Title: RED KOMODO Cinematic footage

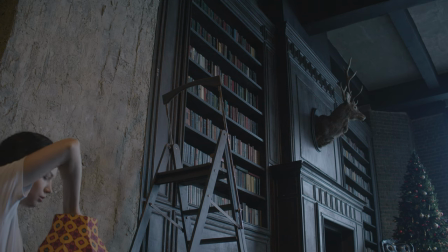0:58 In this video, we will not talk about the camera only, only since I in the weekend shot with no mirror camera.
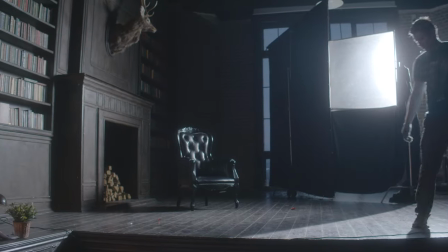1:07 For interesting care result, I work with set design, actor clothes, light setups, camera movement and color grade.
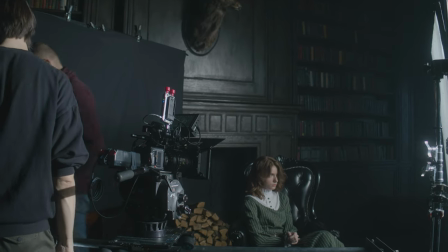1:16 Also, a few words about Recco Model 6K camera.
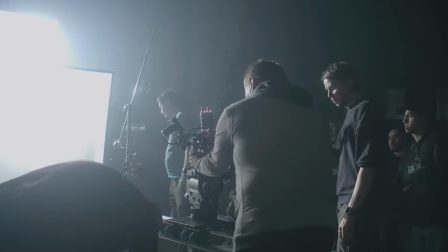1:20 This is a very small and light box that has the characteristics of a very serious camera like a Gemini or Helium.
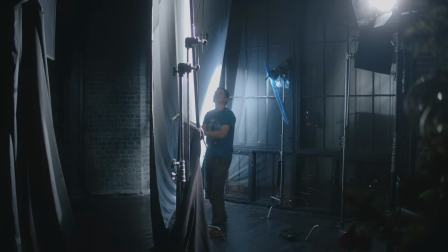1:28 The RED camera has 800mm of focus sensitive, so I tried to work with exposition with the help of lighting and lenses.
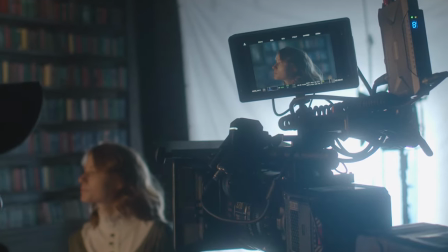1:40 The camera and grip set consisted of KUKI 7S cinema lenses and Donadoly slider with heavy head.
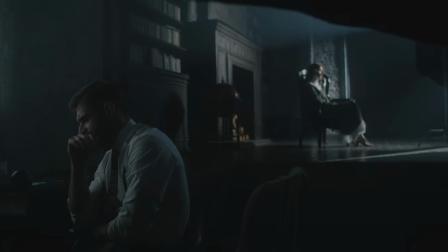1:48 I choose the KUKI lens just because I love the smooth and cinematic image look of this lens.
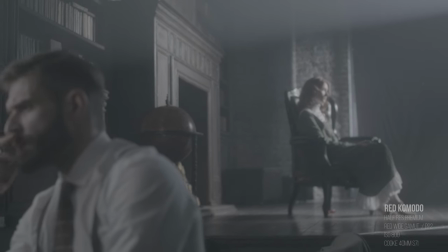1:55 And Donadoly is for smooth slide camera movement. Let's talk about light setup and set design.
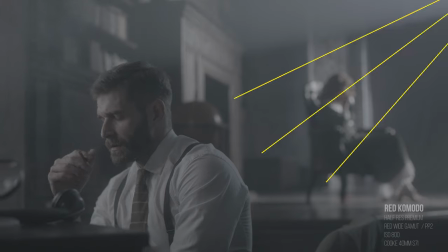2:02 In the first scene you can see the key light here and bounce light here.
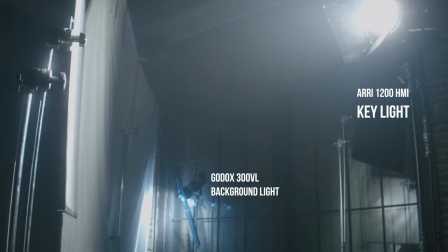2:07 We used every HMI 1200 watts like a key light and style form for the bounce light.
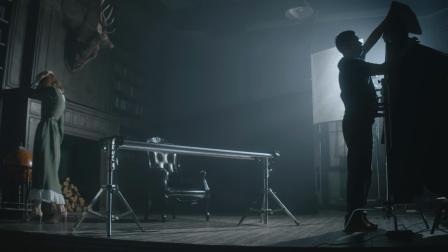2:15 All cameras can give the interesting shot if you use the peak dynamic range in the scene.
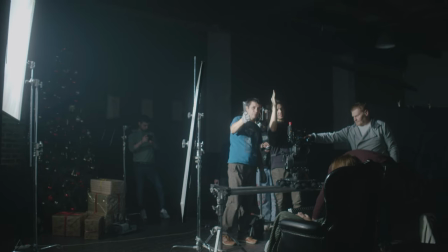2:22 I mean the light and shadows.
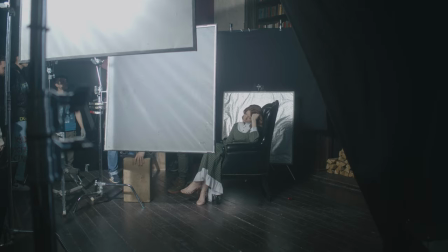2:25 Almost all scenes are built with light technique in such way that they have shadows and light areas.
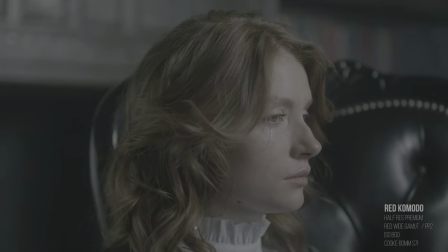2:32 That's why these scenes will not have flat light. This is also needed for dramatic aesthetics.
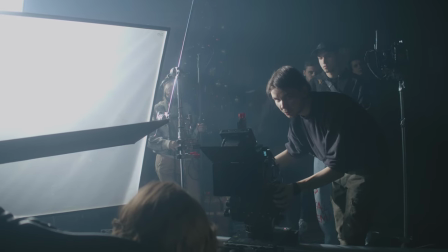2:39 The straight flow of aurelite is very hard and bright. We used soft diffusion frost.
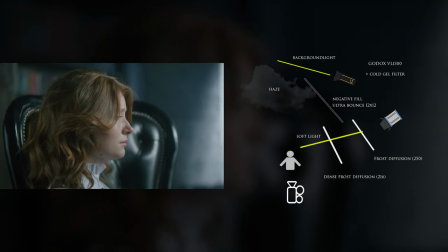2:45 This gives us the soft shadows and soft lights. In this area you can see beams of light.
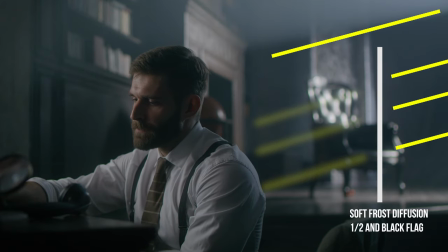2:52 This happened because we didn't soften this area with soft frost diffusion and we used the haze machine in this scene.
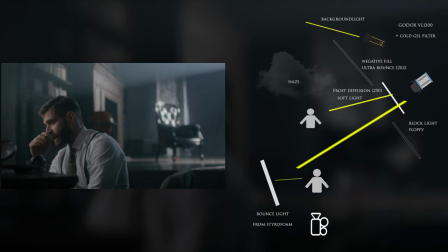3:01 The black textiles are used for blocking excess flight flow. If we remove it, the area source will fill all space by the light. This would be not good.
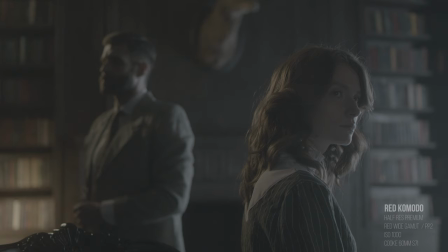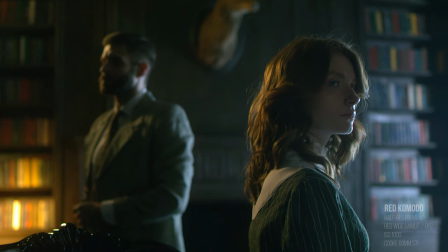3:18 About Komodo, I use maximal settings of recording for better quality.
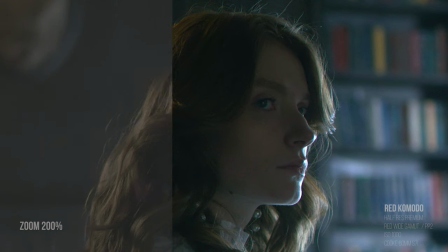3:24 The camera has very big problem in the low light scenes, there is an awful noise in the shadows.
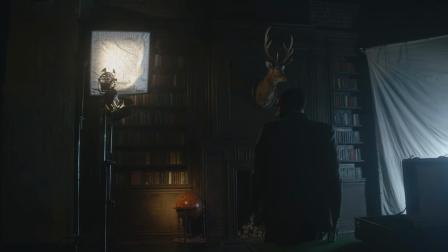3:30 If you work in the dark scene, I advise a little bit up the exposition with light or f-stop lens,
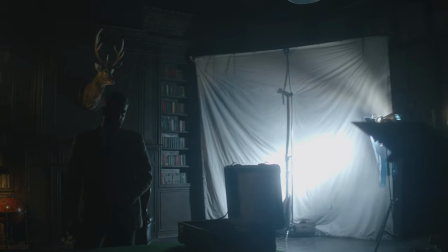3:37 and then on the post-production you can darken the mid-tones and shadows.
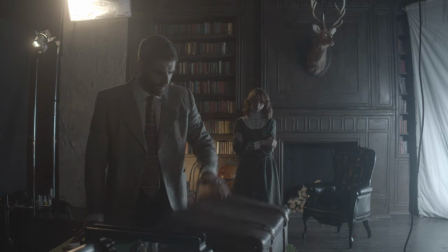3:42 In this scene, I made a mistake with the exposition. In the room it was quite dark and I thought that the image was lit sufficiently,
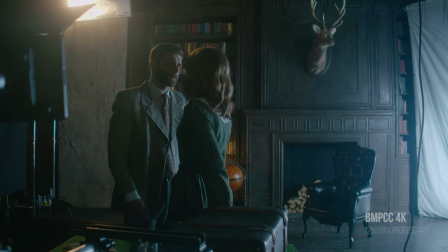3:53 but on the post-production I found that the shot didn't have enough information in the shadows.
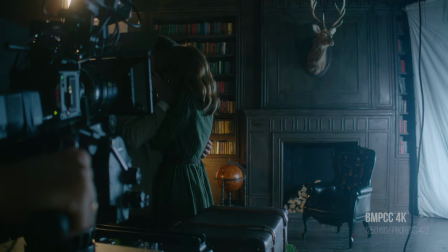4:00 As a result, then trying to raise the shadows, I got the noise.
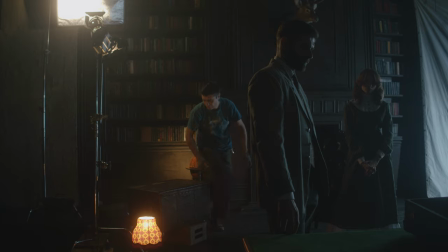4:08 The light set of this scene consists of two key sources.
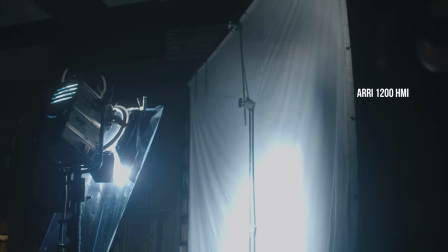4:12 They are Auri 1200W with cold gel filter and warmace 650W.
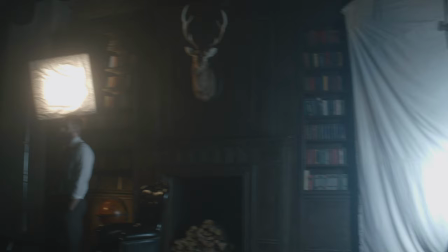4:20 Our light bounces from the white textile, just because the bounce light has a soft and diffusion tone on the set.
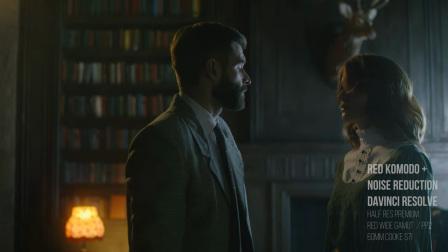4:29 And for a little feeling to the shadows and flair in the eyes of the main character, they put the Gotox 300VL from the camera side.
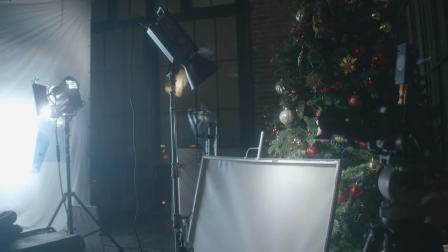4:38 It worked with 1% of power.
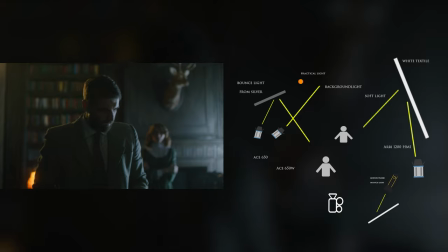4:42 If you want to get this cinematic image, you don't have to buy an expensive and cinema camera.
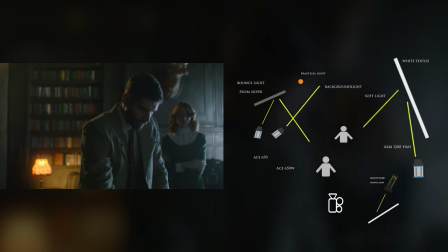4:48 This result you can get with any other camera which has good dynamic range.
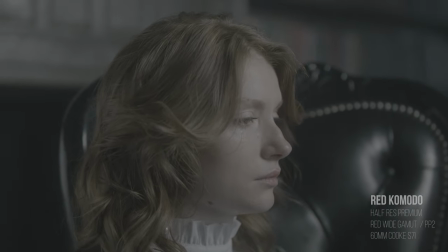4:54 The RED Komodo is a very good camera. It is very compact and light. It has very well dynamic range and resolution.
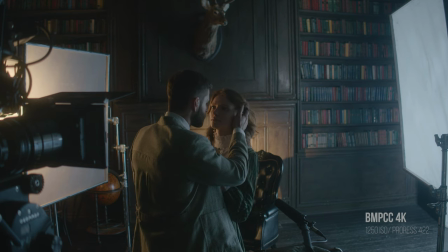5:02 It's definitely worth its money.